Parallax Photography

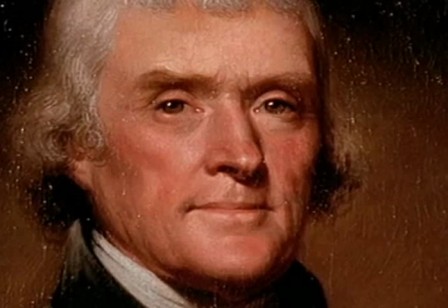[0:00]
Documentary filmmakers often use photographs to tell a story. Of course, when watching a film, there's nothing worse than having a photograph just sit there on the screen.
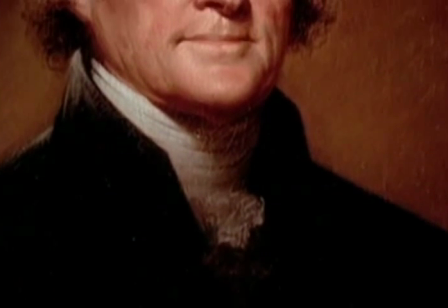[0:08]
So filmmakers have long employed a technique called pan and zoom, or pan and scan, to move the camera across the images and give them more life.
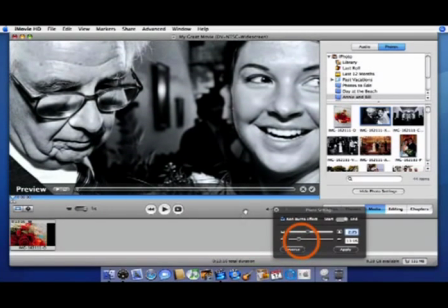[0:17]
The earliest such effects were done using still photos pasted onto animation stands, but it is now much easier to create these types of animated slideshows through software.
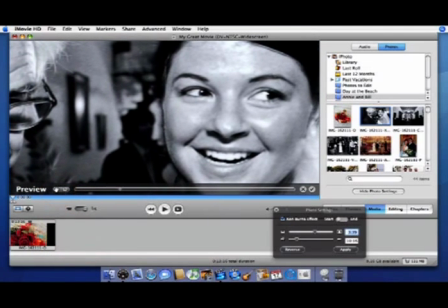[0:26]
The technique is often referred to as the Ken Burns effect after the documentary filmmaker.
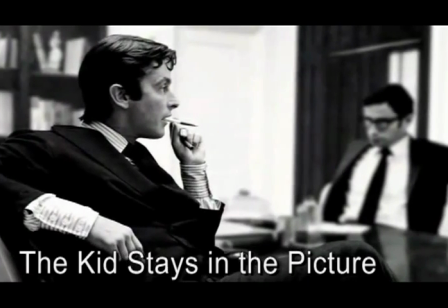[0:31]
In the last few years, filmmakers have begun infusing photographs with an added sense of realism by injecting a sense of parallax as the camera pans over a still-seen.
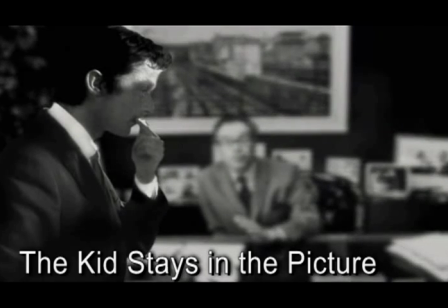[0:41]
The technique, which we will call 3D pan and scan, is now used extensively in documentary filmmaking.
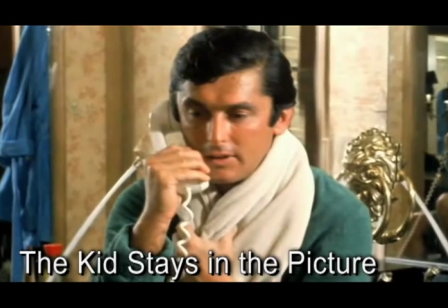[0:47]
Here we are showing some examples from the 2002 feature-length documentary called The Kid Stays in the Picture.
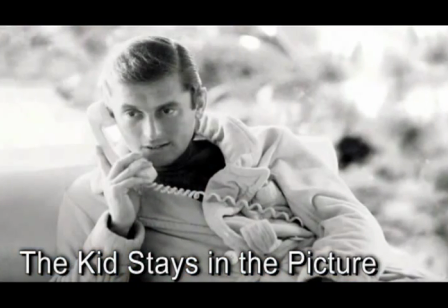[0:53]
3D pan and scan is now replacing traditional 2D camera motion in documentary films as well as TV commercials and
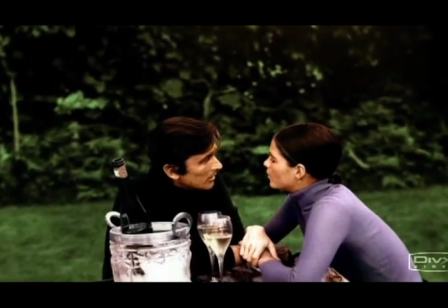[0:59]
other media because it provides a much greater sense of depth and therefore an overall more compelling and lifelike experience.
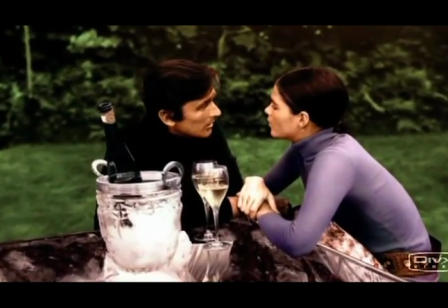[1:06]
However, creating such effects from still photos is painstakingly difficult.
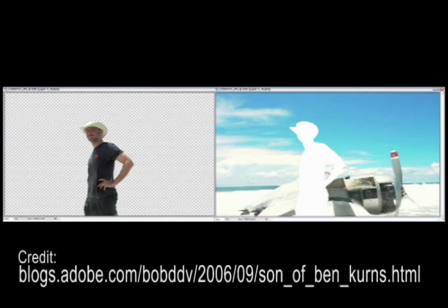[1:09]
To create the effect from a set of stills, each photo must be manually separated into different layers and each layer's motion animated separately.
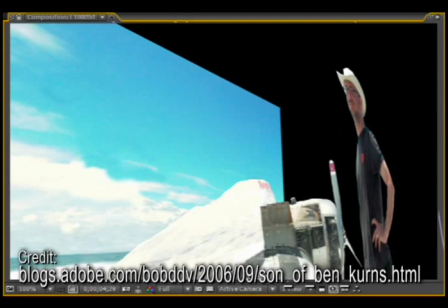[1:17]
In addition, the background layers need to be painted in by hand so no holes appear when a foreground layer is animated away from the original position. In this paper, we look at how 3D pan and scan slideshows can be created much more easily.
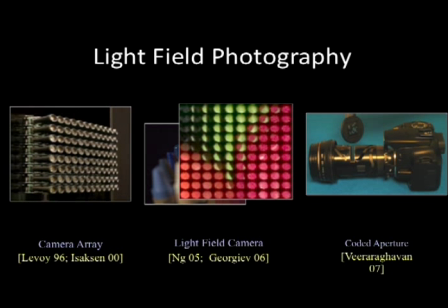[1:30]
We use a small portion of a light field and depth information. This data could be captured with a light field camera and depth inferred using multi-view stereo.
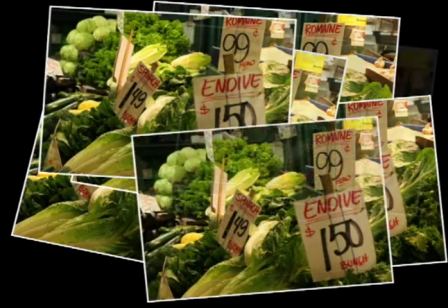[1:38]
In our specific implementation, we build a light field from a few photographs and a handheld camera.
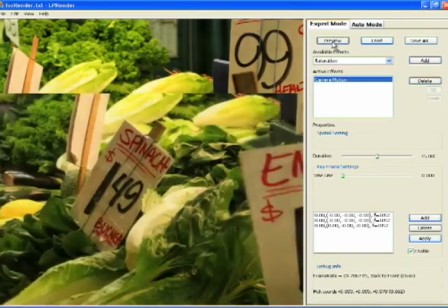[1:43]
Using this data, we automatically produce a 3D pan and scan effect, allowing users to influence and edit the result.
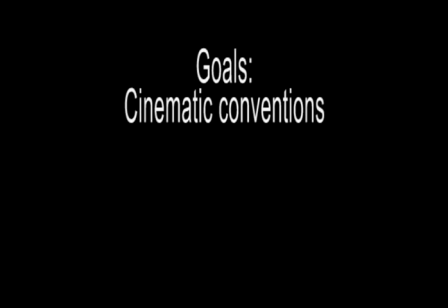[1:50]
We produce these effects with the following goals in mind. The results should conform to cinematic conventions currently used in documentary films.
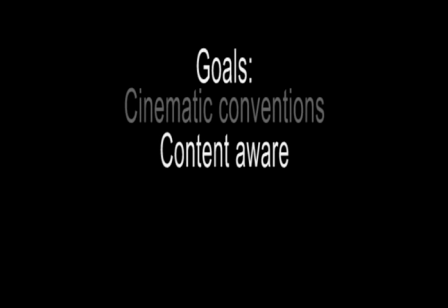[1:58]
We should consider content, consider parallax and faces when generating an effect. Finally, we want real-time editing and viewing with no popping artifacts.
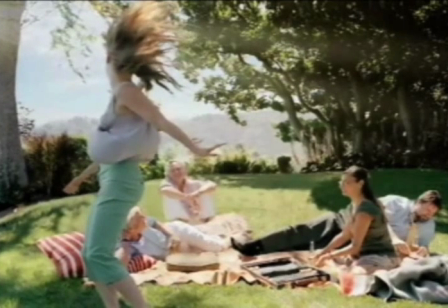[2:07]
We have examined hours of documentary footage in order to extract types of camera moves filmmakers most commonly employ.
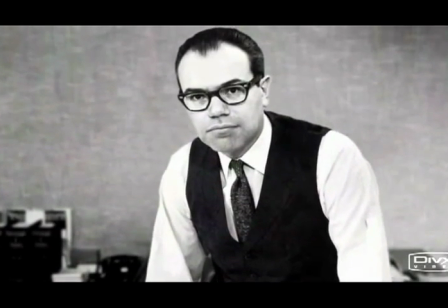[2:13]
We have then classified these camera moves according to a very simple criterion, the number of subjects of interest in the scene.
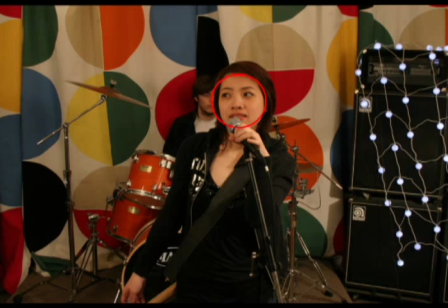[2:19]
In our research prototype, we use a simple off-the-shelf face detector to determine the number of subjects of interest.
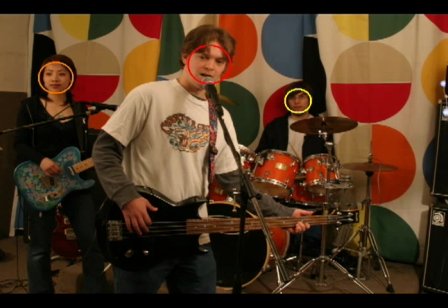[2:25]
If no faces are detected, we assume there are no subjects of interest. If two or more are detected, we take the largest two faces as the two subjects of interest in the scene.
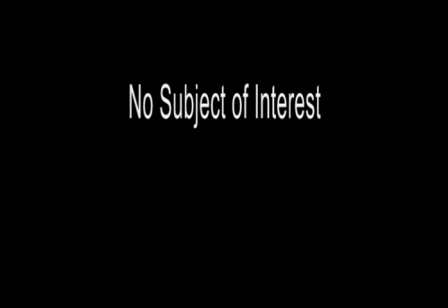[2:35]
For scenes with no specific subject of interest, we use one of two types of establishing shots. These shots depict the entire scene without focusing in on any specific part.
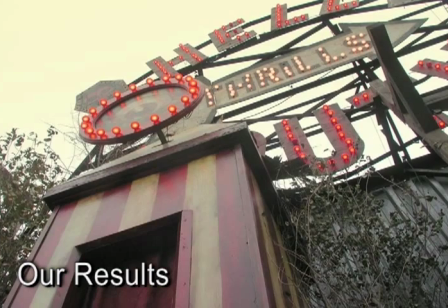[2:44]
In the establishing dolly, the camera moves across the scene in whichever direction maximizes visual parallax.
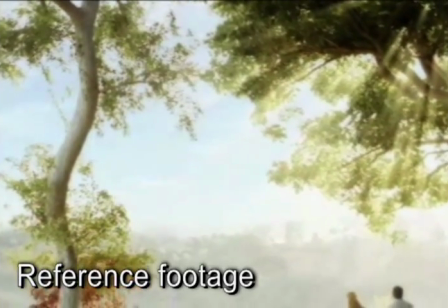[2:52]
In an establishing dolly out, the camera starts in close and dollies back in order to reveal the entire scene.
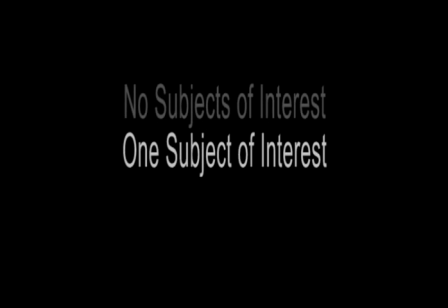[3:05]
For scenes with a single subject of interest, two types of camera moves are commonly used.
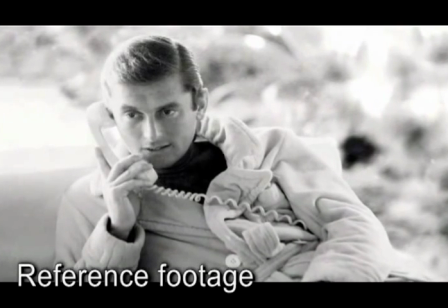[3:10]
The first uses a depth dolly to slowly move the camera in towards the subject.
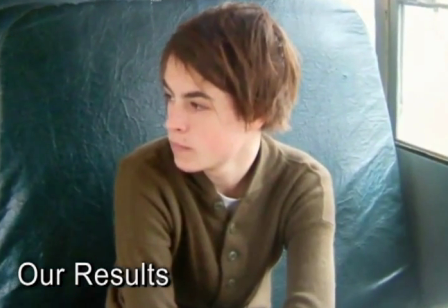[3:16]
A variant of this move involves reducing the depth of field to bring attention to the subject.
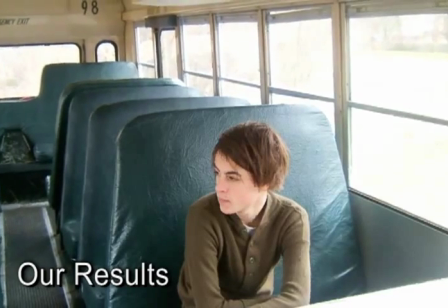[3:23]
The other type of camera move sometimes used with a single subject of interest is a kind of special effect known as a dolly zoom.
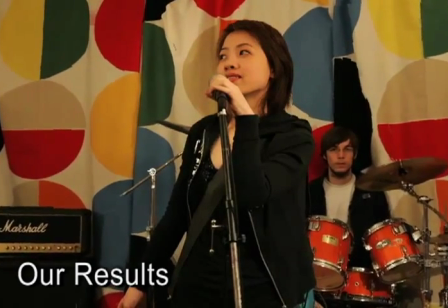[3:30]
The camera is dollied back at the same time as the lens is zoomed in to give an intriguing and somewhat unsettling visual appearance.
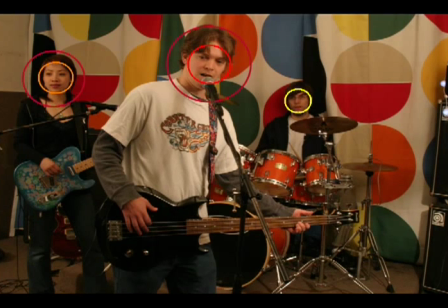[3:37]
Finally, for scenes with two different subjects of interest, the camera typically dollies from one subject to the other.
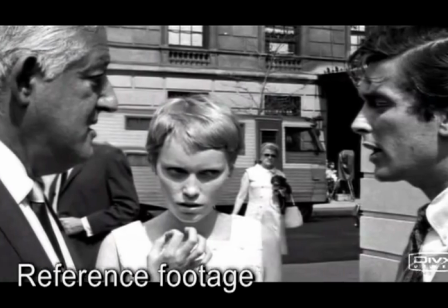[3:43]
Here is an example from reference footage and one of our automatically generated results.
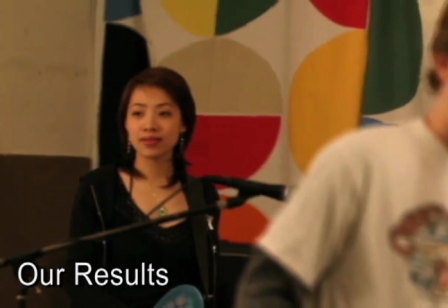[3:50]
There are two variations of this move. First, a low depth of field is used, and the focus is pulled from one object to the other.
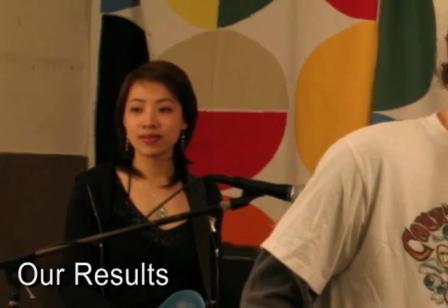[3:57]
In the other, the depth of field itself is changed.
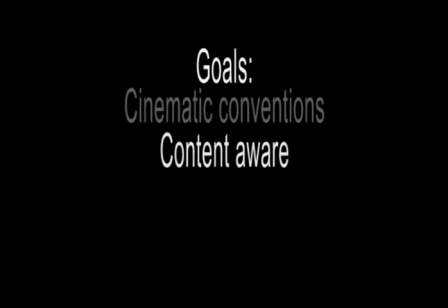[4:01]
We use an optimization to plan camera moves, searching over the set of valid camera viewpoints.